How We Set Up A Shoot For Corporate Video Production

What's up everybody this is Jason from EO7 Media and today we're doing an interview on-site so let me show you around real quick.
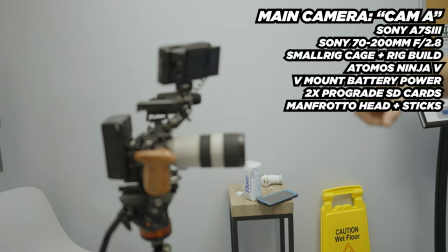Here is our main camera which we like to call the A-cam.
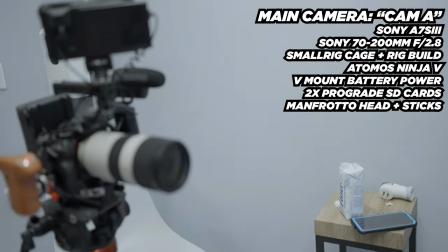This is going to be the majority of the footage is going to be from this and we use a long lens because we want to look like kind of a crushed background.
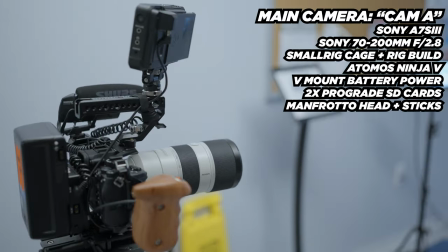It's going to look more intimate and it's going to look more like you actually want to hear the person talking to you and what they're saying.
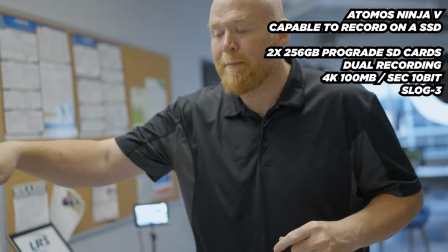So while we're running this we're also running the Atmos which is a backup drive so we're running two
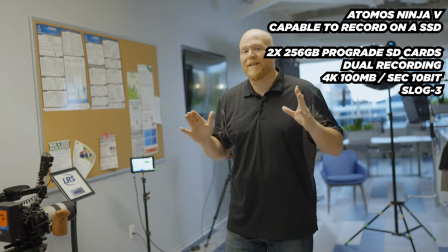cards inside or backup too because we don't want the chance to be able to lose anything so we're going
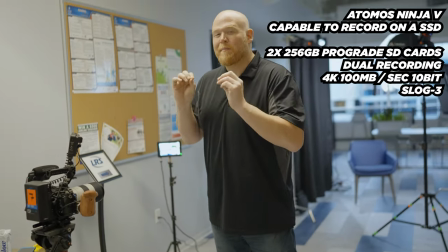overly abundant with data but just to make sure we do this.
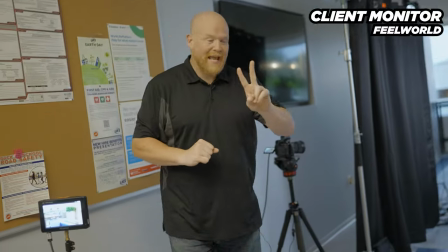Over here we have a monitor set up for the second camera so I don't have to keep getting up and making sure everything's in focus.
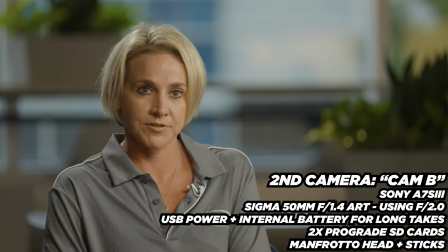The B cams over here getting a 45 degree angle and this is to make sure that I can cut back and forth between the
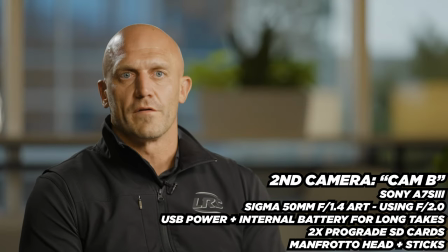interviews so that they can mess up they can say that mmm I can cut that out in just cut to a different angle and it looks flawless.
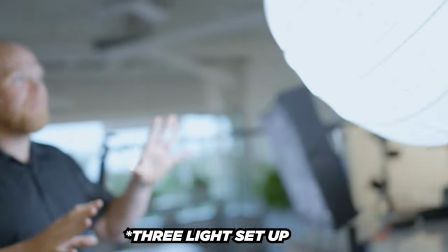We are using a three camera setup and not the traditional three camera setup. This is called a China Ball on an Aputure 60X.
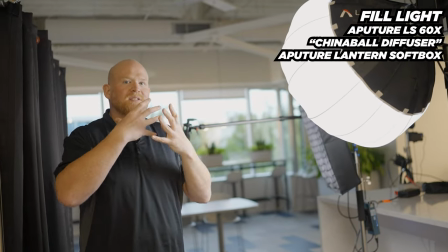This is a China Ball. This is a very soft light. It's very appealing. It makes the skin of the light roll off on the skin a little bit easier.
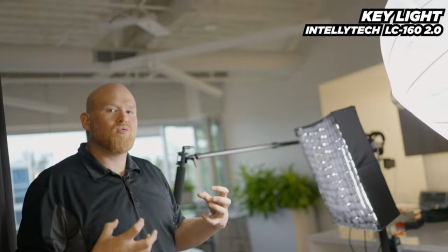Over here we have the IntelliTech light cloth and this is like a really strong light that makes the skin look really good,
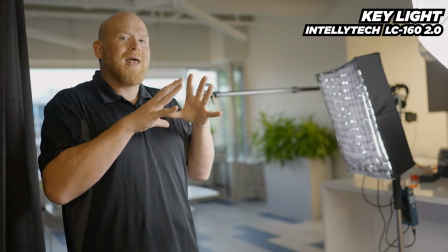makes the presenter look really good but it also has a lot of control because you have the egg crate and the diffusion.
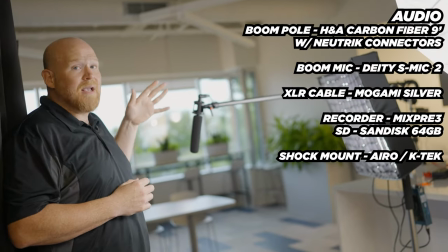Here we have the boom pole with a deity mic 2 boom
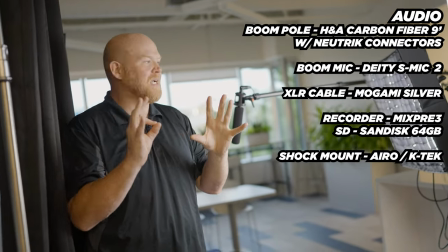mic and this is hands down my favorite boom mic the audio is just so crisp and clean and that's hooked up over there to a c-stand which is hooked up to the
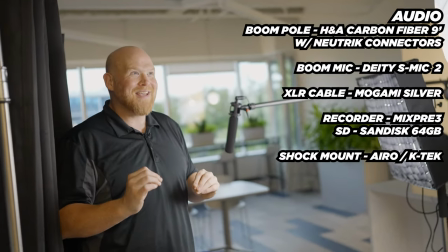mix free three audio recorder which has float 32
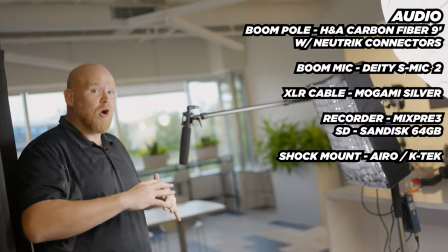bit audio and that's making sure so no matter if they go high or low like if someone starts screaming we can still bring that audio back and it's nice and clean.
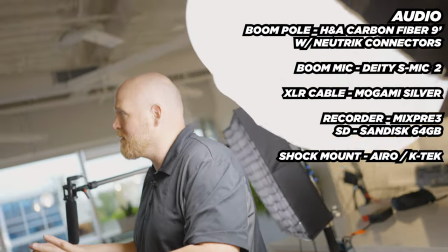But here's really what I kind of wanted to show you over here, and this is something we don't normally do with a lot of interviews.
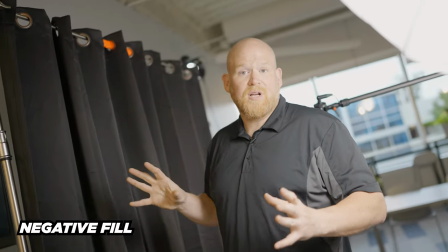This is called a negative fill. And a negative fill allows for a couple things. One, it allows for light spillage to be controlled.
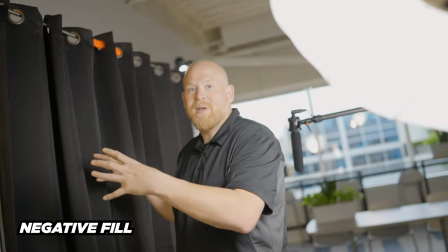So there's no bounce off the wall or this TV right here. We're allowing it to control the light to make the interviewee look really,
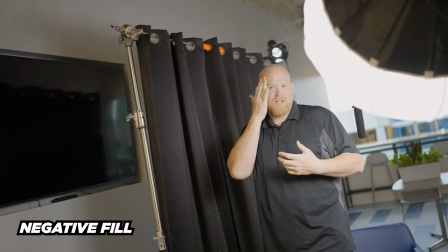really clean and having a little bit of shadow on one side of the face.
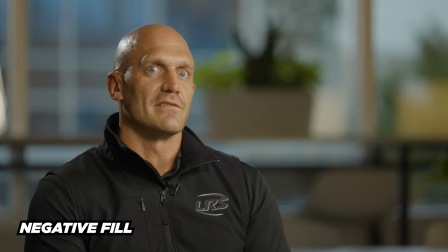Typically, to make it feel more of like a cinematic type feel, you want to have the shadow toward the camera.
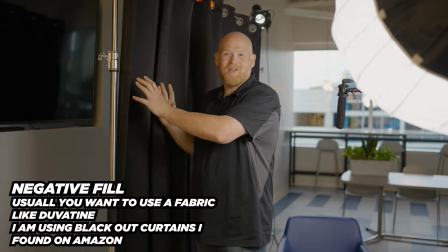So, this is the negative fill and really this isn't anything special.
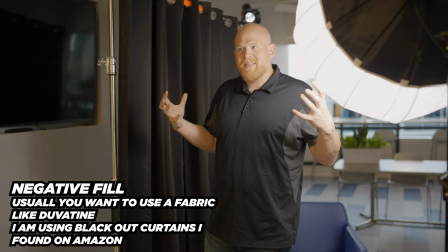You're supposed to use duvetyne or something that really eats light, so I use blackout cloth.
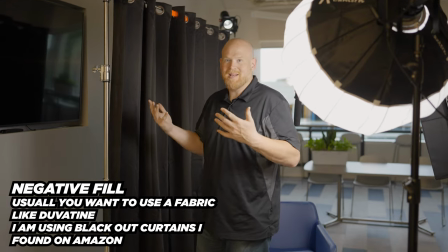This is actually from our house, from my bedroom. We updated, we got new curtains, so these are my old blackout cloths.
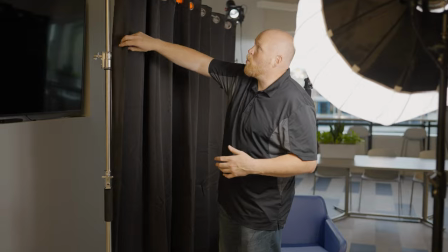It works great. It's on one C stand right here.
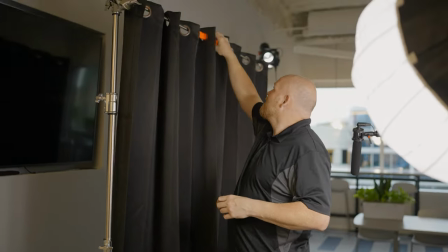Nathan, who's on the camera right now, rigged this up, made sure it was really nice and tight up here with some gaff tape.
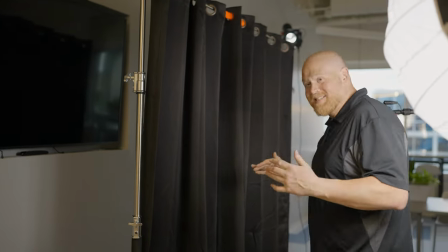It looks really good. It hasn't moved all day. I'm super, super happy. The last thing we have over here is a hair light.
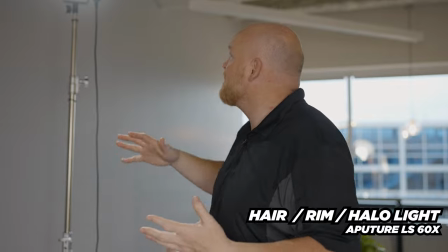And obviously, if you know a lot of video, you probably know hair light. But if you're kind of new to this, this is the light that most people kind of take for granted and they don't really think it through.
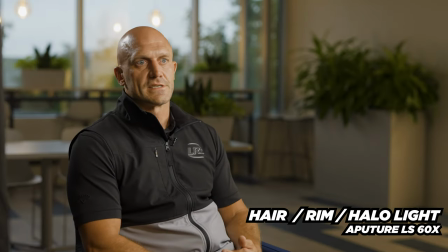A hair light is going to pop the person out of the background and it literally makes them look more alive and more aware and
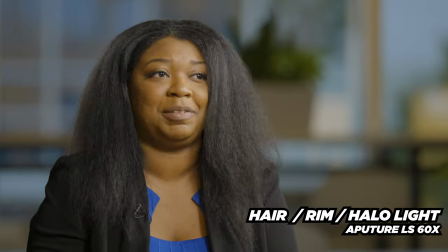awake and it just pops them out of the background because the background we're kind of blowing out making it look all gloomy and blurry but this light right here
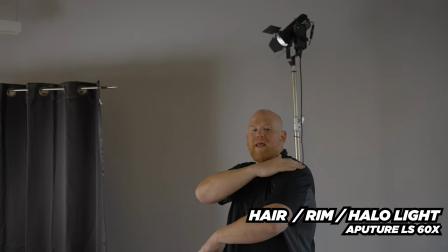is going to nice add a nice little hair light right here and a little rim light to the shoulders it really kind of makes it look more
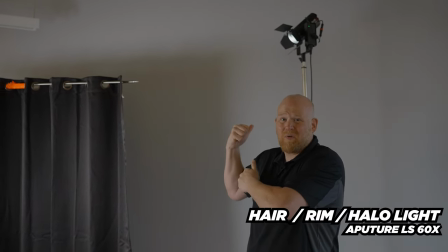presentable and this is going to like up your game quality wise tenfold it's just one little light you don't want a lot of it and you
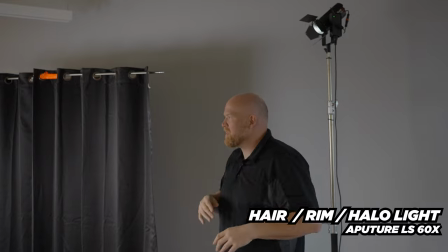typically don't want to diffuse it you want to be a little harsh a little sharp on the edge so this is the the interview and
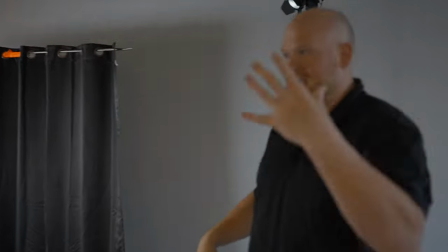as you can see from everywhere we have cables and plugs and tape and everything so it looks ugly looking this way but
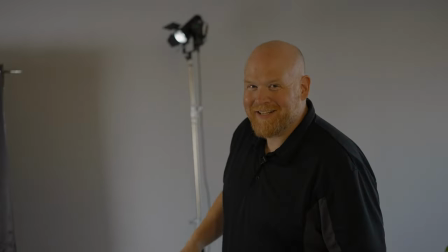it'll look good in the camera